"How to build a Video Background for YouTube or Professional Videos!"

Hey, how you doing? So today I thought it'd be really good to talk about something that I don't think a lot of people pay attention to when it comes to making videos, and that's your background. Or if they do pay attention to it, they completely mess it up. More on that later on. But this is my background. This is everything that's behind me. You're in my edit suite at the moment. And what I thought would be really good is if I showed you why I have everything where it is, why everything that you see behind you is carefully considered, how I add my lighting in, and also if you're used to watching my videos, you're in for a big shock because actually what you see on camera is pretty deceiving. So let's pick my camera up and give you a little bit of a tour of my edit suite.
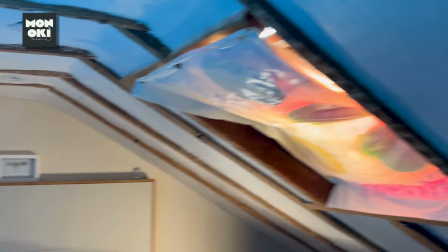So this is my edit suite, and straight away it's going to look an awful lot smaller than perhaps you might have had in your head because of the way I light it, which I'll come on to in a second.
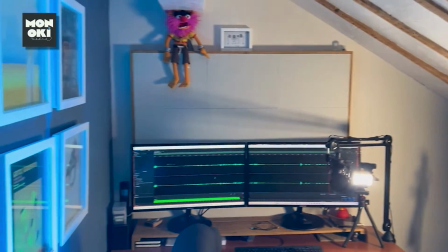It's also got loads of stuff in it too. So I'm going to go over everything that I've got in this room, why I've got it where it is and how it works.
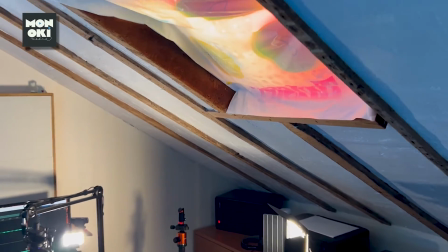So let's deal with lighting first. And as you can see, I've got a skylight in the ceiling.
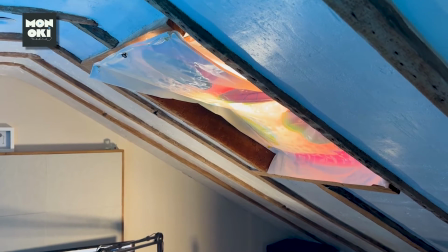Now, unless I cover that up, I'm going to get lots of really unflattering light come down onto my face from above, so I normally cover it up, and I haven't got a blind yet.
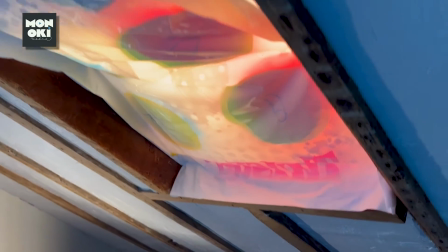I'm waiting for a new skylight to be fitted. So I've got an old twister mat pinned up against the window there, so that shuts that light off.
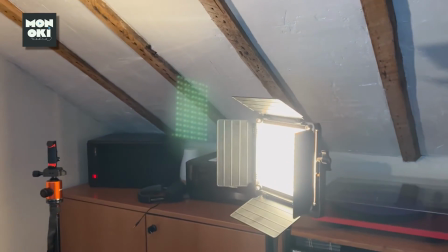And then I use something called 3-point lighting, which I've explained in a separate blog, but that's my key light,
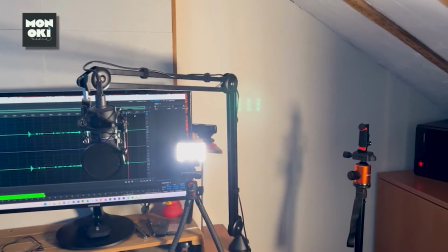that's my fill light, and I'll come on to the third light in a second. There's Adobe Audition, which I use to record all my audio in.
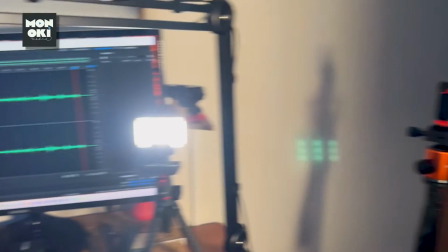And there's my sexy microphone, which you often see on camera, and that's where my camera normally lives.
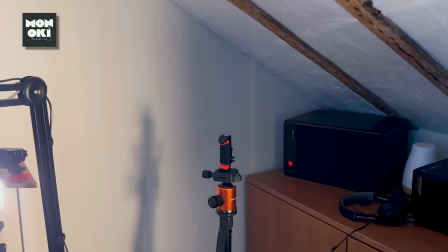And if we go to the back of the room, you'll see that I've got a third light in place,
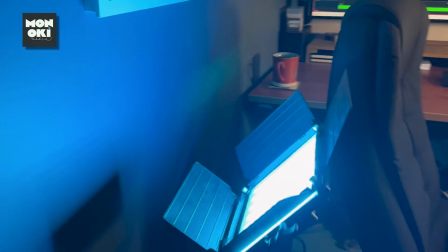which is very important because that's shining against the back wall with a slight blue tint on it,
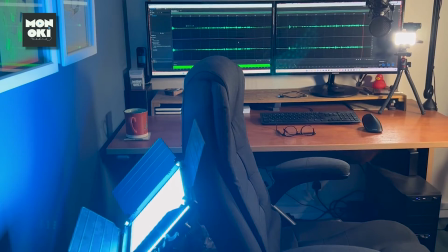because then that gives the whole room depth, makes the whole room look a lot bigger than it actually is.
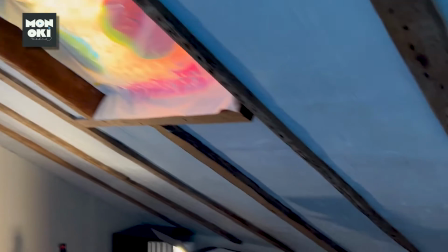And that's how the lighting works.
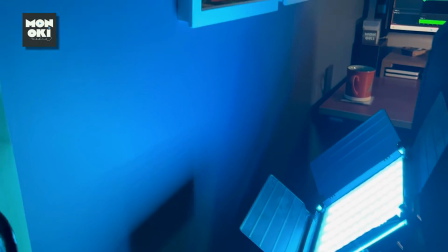Oh, and then finally, I've got my back wall painted in my brand colors using a blue light against that back wall,
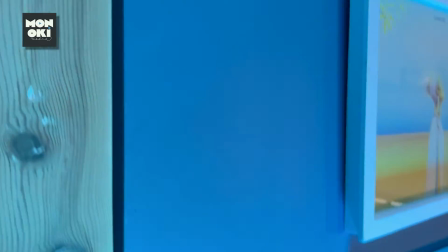so it sort of fits in with my brand colors.
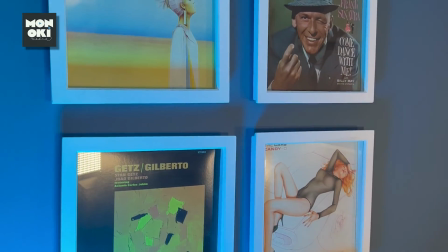I've got some album sleeves on the wall because I make music videos, and often people comment on those album sleeves, and I change them around sometimes too.
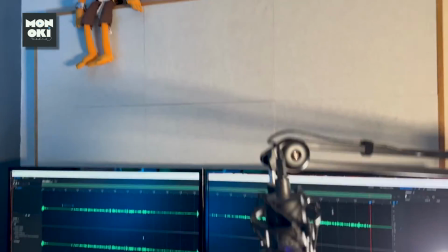What else we got? Oh, there's an animal up there. I love a bit of the Muppets. And then down here, underneath the desk, that's Arthur.
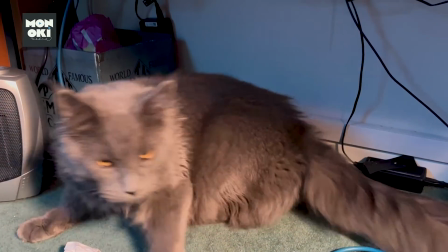That's a kitten, by the way. He's only 7 months old, and he can be a pain in the neck, so I normally kick him out, but he's in here for today because it's nice and cool in here. And there we are. That's my edit suite. So now you're probably looking at this in a very different way, aren't you? Because I've shown you that everything that's on screen with me is here for a reason, and I've blown the magic because I've shown you the rest of the room. And now you know that my edit suite is a lot smaller than it looks on camera because of the way I've lit it. That light behind me gives the whole room depth and makes it look a lot bigger than it is. And also, it's a lot tidier today than it normally would be, but that doesn't matter because the only bit that you can see is this bit. The rest of the room could be in chaos, and it normally is. As long as this bit looks nice and tidy and pretty much the same every time, then that's fine. But you don't have to go to the extreme of setting up a purpose-built space for your video, although if you're doing a lot of video it makes sense to do that because then you don't have to faff around setting everything up every time. But what I tend to do, because I don't normally have the light set up in here like this, what I normally do is just batch film, do a load of filming today, over the course of today, maybe tomorrow, and then put my lights away, and then it becomes a proper edit suite again, and I can do all my editing and all the other things that I do on a day-to-day basis. So here's the deal with backgrounds. Think about what's behind you. Try and set everything behind you with a little bit of a purpose. Maybe add some color in there which emphasizes your brand a little bit. But also don't go overboard. You don't want the thing to look like it's been completely set up. I mean, I don't have a bunch of cameras behind me, for instance, because that would look stupid, wouldn't it? I want it to look like a normal space, but at the same time demonstrate a little bit about who I am and what I do. So your background needs to be interesting, but not distracting. Don't forget, you're the most important thing on camera. Background just needs to support you.